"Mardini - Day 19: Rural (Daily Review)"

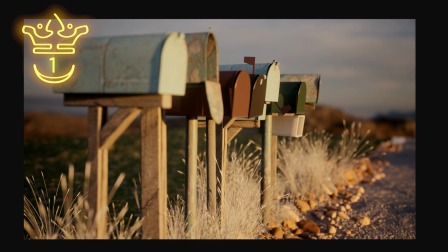(4:09)
And it takes a long time to even notice any issues with this. Firstly, a wonderful composition, right? The sort of leading off into the distance on the right hand side with your focal point being these letterboxes over to the left.
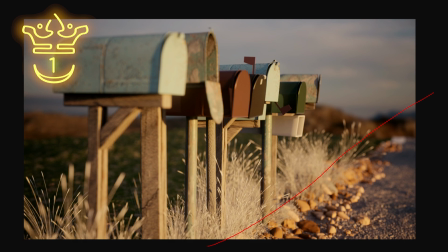(4:23)
Now there's extremely good variation. I think this goes without saying that the variation in this is brilliant, right? All of these letterboxes feel very different, even though, you know, this one and that one are very similar.
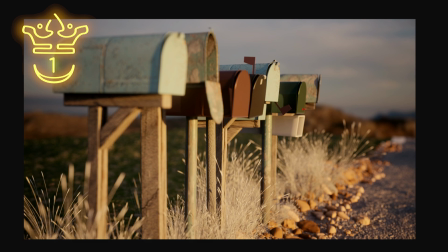(4:35)
This one and this one are very similar. There's no real repetition to be noticed. The texturing on the wood and the metal looks perfect. They have this little bit of grass to add more to the environment and make it feel more fleshed out.
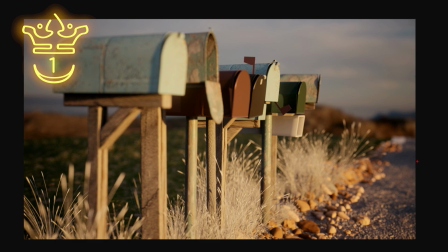(4:49)
Same thing with the rocks and the gravel. All of that helps the scene along. They have this great lighting that plays on the ground very nicely. And it's also golden hour. So it's about maybe 1 hour before sunset. It's that time where the lighting is just that beautiful golden color. It looks great in this sort of scene.
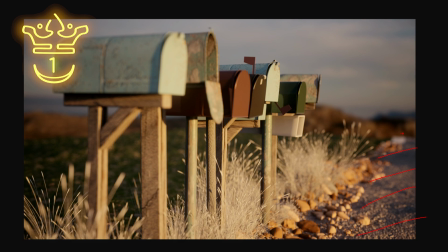(5:07)
They've got what seems to be an HDRI in the background, but they've been smart enough to add shallow depth of field, and so the distinction between geometry and HDRI gets blurred out. You don't really get the idea that there's any sort of disjointed feeling in the background. It feels very natural. I can't fault this at all. I think that it's one of the best entries in the competition.
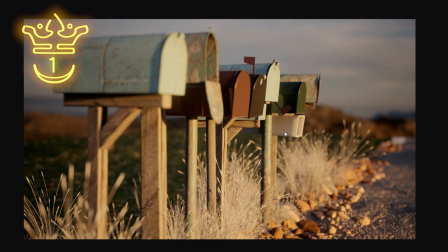(5:26)
Jason Harmon did an insane job with this. So yeah, awesome work.
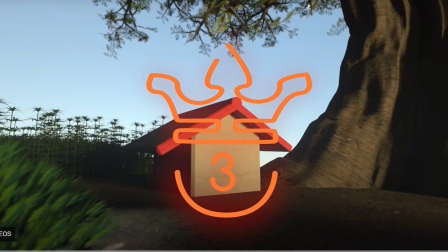(5:30)
In third place in the animation category, we have this awesome entry by Furuya Takumi.
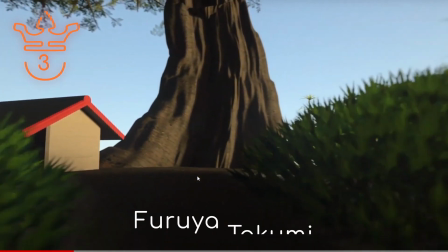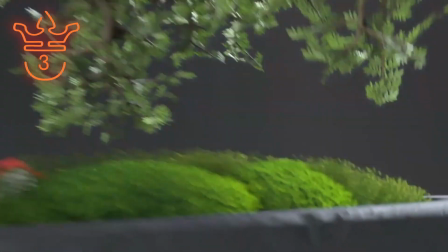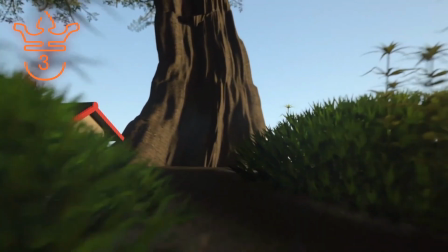(5:46)
So they've got what seems to be a very similar setting to the other entries.
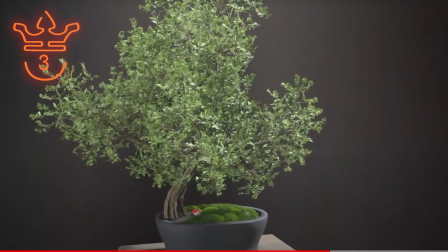(5:51)
However, they do this great transition into this bonsai. You feel like this is a full-scale scene, true to life.
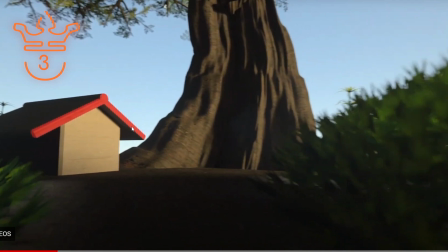(5:59)
Maybe this is a full-sized house. It's just simplified, right? This is just the art style that they've gone for, a very simplified feel to it.
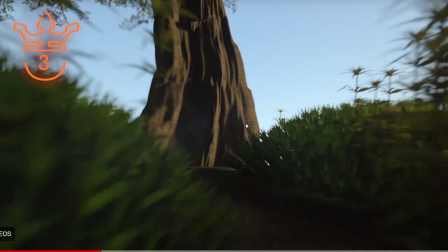(6:07)
And then you go through this and it feels like wheat fields or crops of some sort.
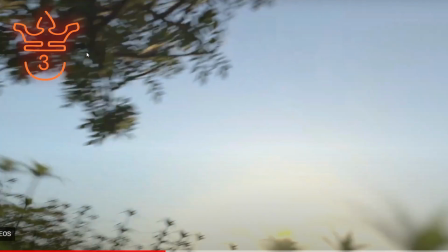(6:11)
And then you zoom out and look at the sky and you get the idea of scale, right? The tree feels big over here. It feels like you're in a vast area.
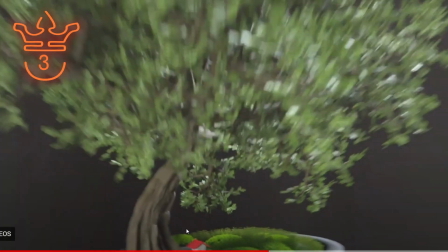(6:20)
Then as it transitions out, you realize that those crops are just little bits of moss or grass,
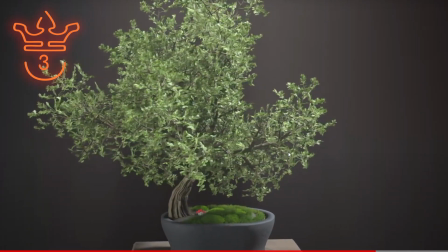(6:26)
and the house is tiny, and this is the main focal point. It's an incredibly smart shot, right? The transition feels fairly natural, and overall, it's very unique.
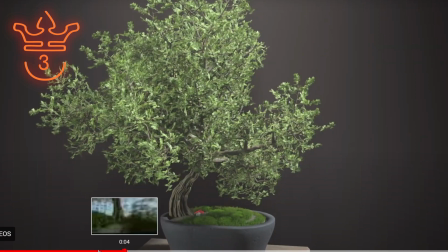(6:37)
So awesome take on the topic. Of course, this was a lot to tackle, but if this was fully fleshed out, it would be incredible, right?
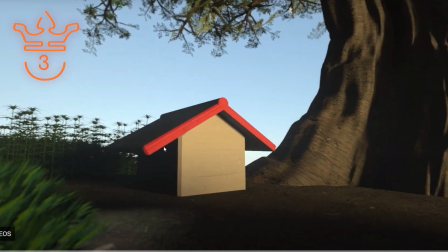(6:44)
You would have a perfectly textured tree and a well-modeled house and some good crops in the background,
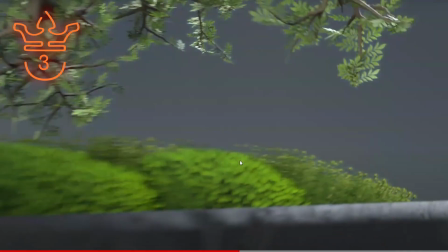(6:50)
and you would do this exact same transition, and it would be an insane artwork.
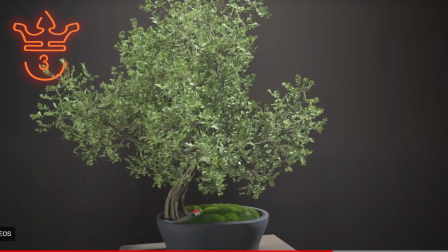(6:55)
So conceptually, it's brilliant, and the execution is as good as it gets for a daily entry. I think they did an awesome job with the time constraints. So yeah, wonderful entry from Furuya Takumi.
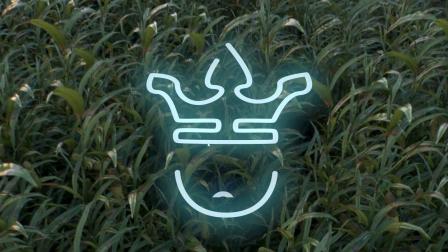(7:06)
In second place, we have this entry by Illusion.
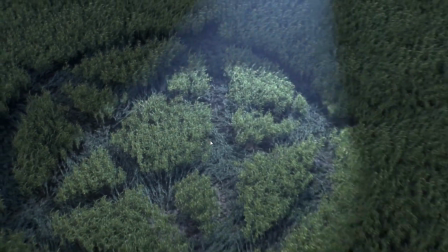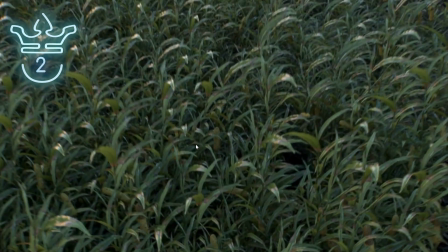(7:15)
This is ridiculously good. So first and foremost, the variation in their grasses over here.
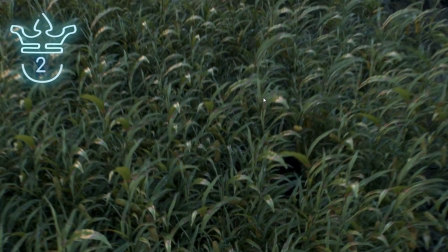(7:21)
They've got extremely realistic looking grass over here, and it's instanced at a large scale.
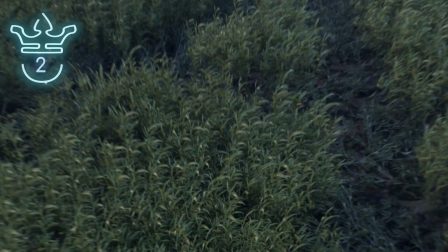(7:27)
It looks realistic, you know, all the way through. At this point, there's a slight atmosphere to it, and you can see that there's a very slight distortion.
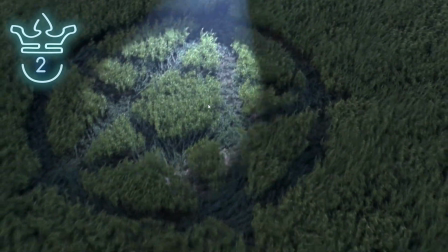(7:34)
They've got this sort of handheld camera feel to it, and then they zoom out, and only at this point do you really get the idea of rural.
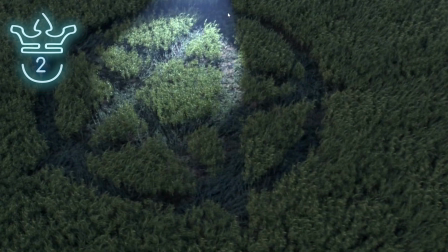(7:41)
You know, this may have been where a sort of pagan ritual took place in a rural area.
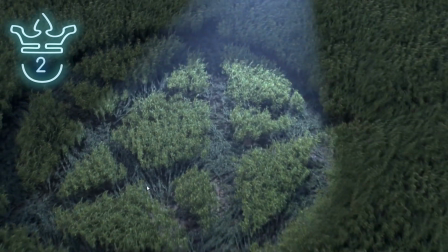(7:46)
And so, yeah, you know, this is an awesome entry. Even the areas where there aren't grass, it's extremely well fleshed out.
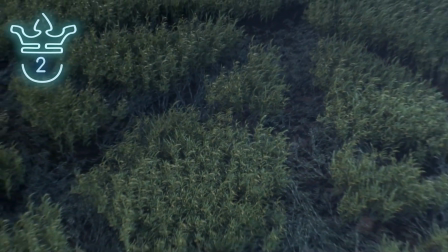(7:53)
And you know, this is really not too far off from being a very cinematic shot, right?
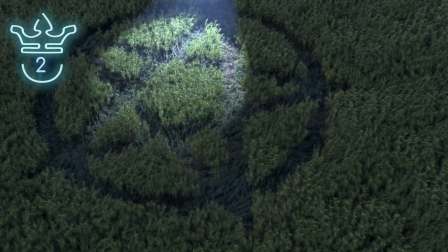(7:59)
From being in film. This is brilliant. So yeah, can't fault this one by Illusion.
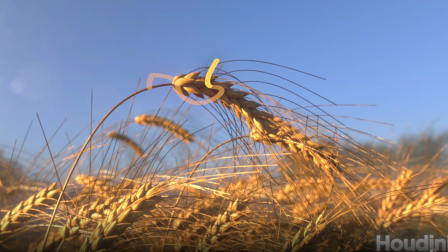(8:04)
I think it's insane. And in first place, we have this entry by Jogri.
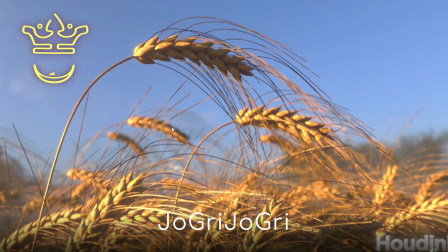(8:11)
And it's only a 1-second clip, but they have, once again, a sort of golden hour lighting.